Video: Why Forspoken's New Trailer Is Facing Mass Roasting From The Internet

It's very constructive and, you know, the trailer is really just not good. I don't think that means the game's going to be bad, but it just doesn't make a good impression for the kind of game this will turn out to be. If this is how the character will be throughout the whole game, constantly being quippy, you know, then it's just not something that's going to appeal to a lot of people. But my hope is that the trailer is just, you know, its own little thing. But by putting out a trailer like that, it just shoots the marketing on the foot.
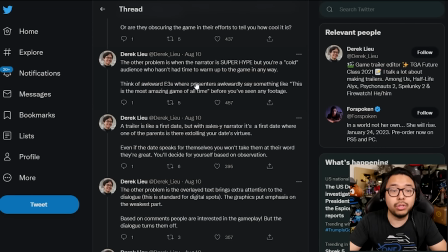273s
The other problem is when the The narrator is super hyped, but you're a cold audience who hasn't had time to warm up to the game in any way. Think of awkward E3s where presenters awkwardly say something like, this is the most amazing game of all time before you've seen any footage.
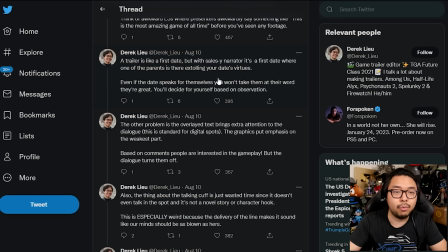287s
A trailer is like a first date, but with salesy narrator, it's a first date where one of the parents is there extolling your date's virtues. Even if the date speaks for themselves, you won't take them at their word. They're great. You'll decide for yourself based on observation. The date itself will speak for itself, just like how you need to let the game, the experience, speak for itself.
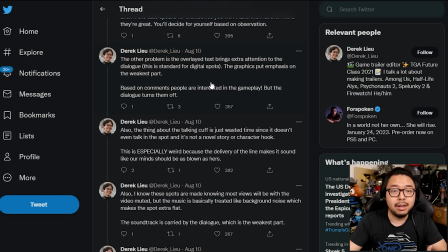307s
The other problem is the overlay text brings extra attention to the dialogue. This is standard for digital posts or digital spots like the ones you find on Twitter. The graphics put emphasis on the weakest part. Based on comments, people are interested in the gameplay, but the dialogue turns them off. Yeah, as I was watching the trailer, I was reading the dialogue, and I wasn't actually focusing much on what was going on in the footage. and the footage is the most interesting part. That's where I think Forspoken's strings really lie and that's the part that's really been undercut by the dialogue and the text being so prominently featured in the footage.
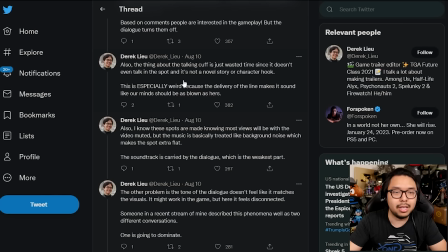342s
Also, the thing about the talking cuff is just wasted time since it doesn't even talk in the spot and it's not a novel story or character hook. That's the thing, I haven't seen enough of this game to even know what she's talking about with the talking cuff. Was that presented at some point? Not to mention, she hypes that part so much when a talking cuff doesn't seem like anywhere close to the most interesting thing this isekai world has to offer.
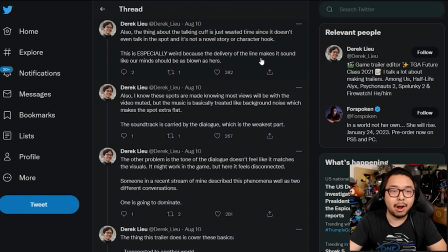366s
This is especially weird because the delivery of the line makes it sound like our minds should be as blown as hers. 100% there's a dissonance between what she's experiencing and what the audience is experiencing, and she's the player character.
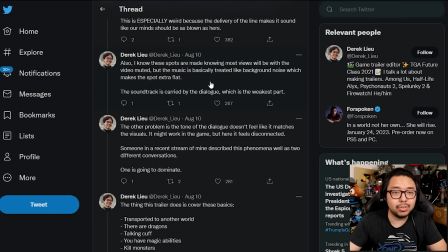378s
Also, I know these spots are made knowing most views will be with the video muted, but the music is basically treated like background noise, which makes the spot extra flat. Indeed, the voiceover was a lot louder than the game sound effects and the music itself, and so it just, the sound mixing was off, which further emphasized the kind of cringey dialogue, which didn't serve as a spot at all.
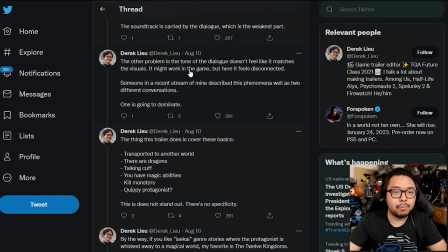400s
The soundtrack is carried by the dialogue, which is the weakest part. The other problem is the tone of the dialogue doesn't feel like it matches the visuals.
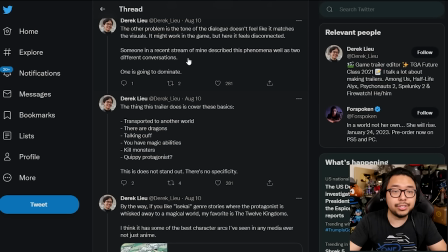407s
I 100% agree with that too. It might work in the game, but here it feels disconnected someone in a recent stream of mine described this phenomena well as two different conversations one
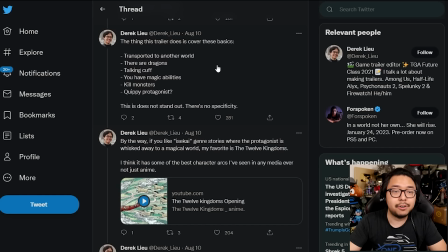416s
is going to dominate the thing this trailer does is cover these basics and then you can read this for yourself the stuff that was featured in the
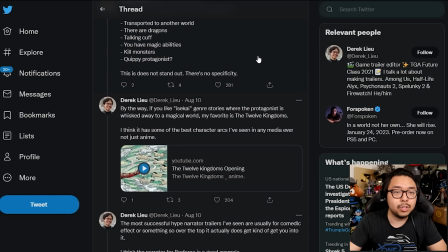423s
trailer this does not stand out there's no specificity about you know the killing monsters
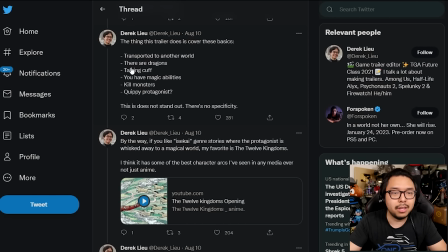428s
aspect the magic abilities aspect the talking cuffs aspect dragons and all these things it's such a short trailer just show us all these things release like a 10 15 minute full straight gameplay presentation that highlights the element of
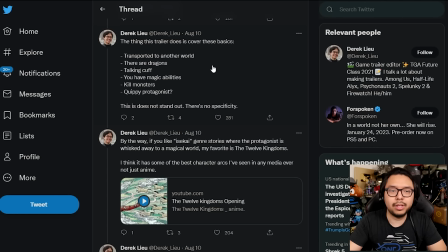443s
being transported into another world and dragons being prominently featured in this world and what makes the talking cuffs so interesting and what sorts of magic abilities will entice us and the kinds of monsters we'll get to kill you know just just show us stop hyping the game through just words just you know let us experience the game through the footage so that we can look forward to getting our hands on it derek then proceeds by highlighting some trailers that do get it right,
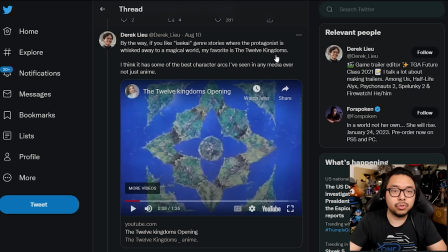469s
like this 12 Kingdoms trailer, which is an isekai. And you get that sense from the trailer because it doesn't try to tell you how fantastical this all is.
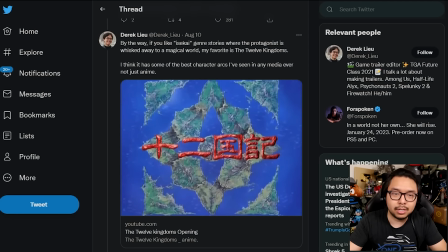480s
It just gives you that feeling through the music, through the visuals, through what's presented.
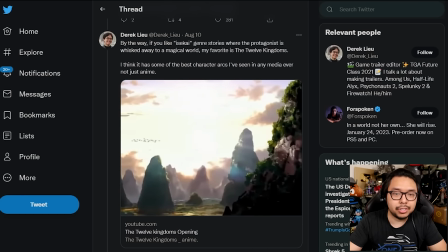484s
Letting the game and its visuals speak for itself so that you are already getting the vibe
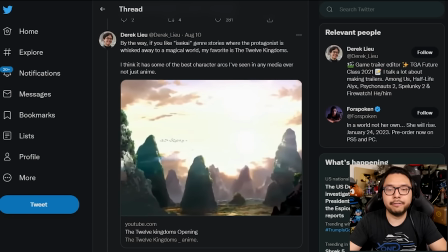491s
without it being shoved in your face and shoved down your throat through a salesperson.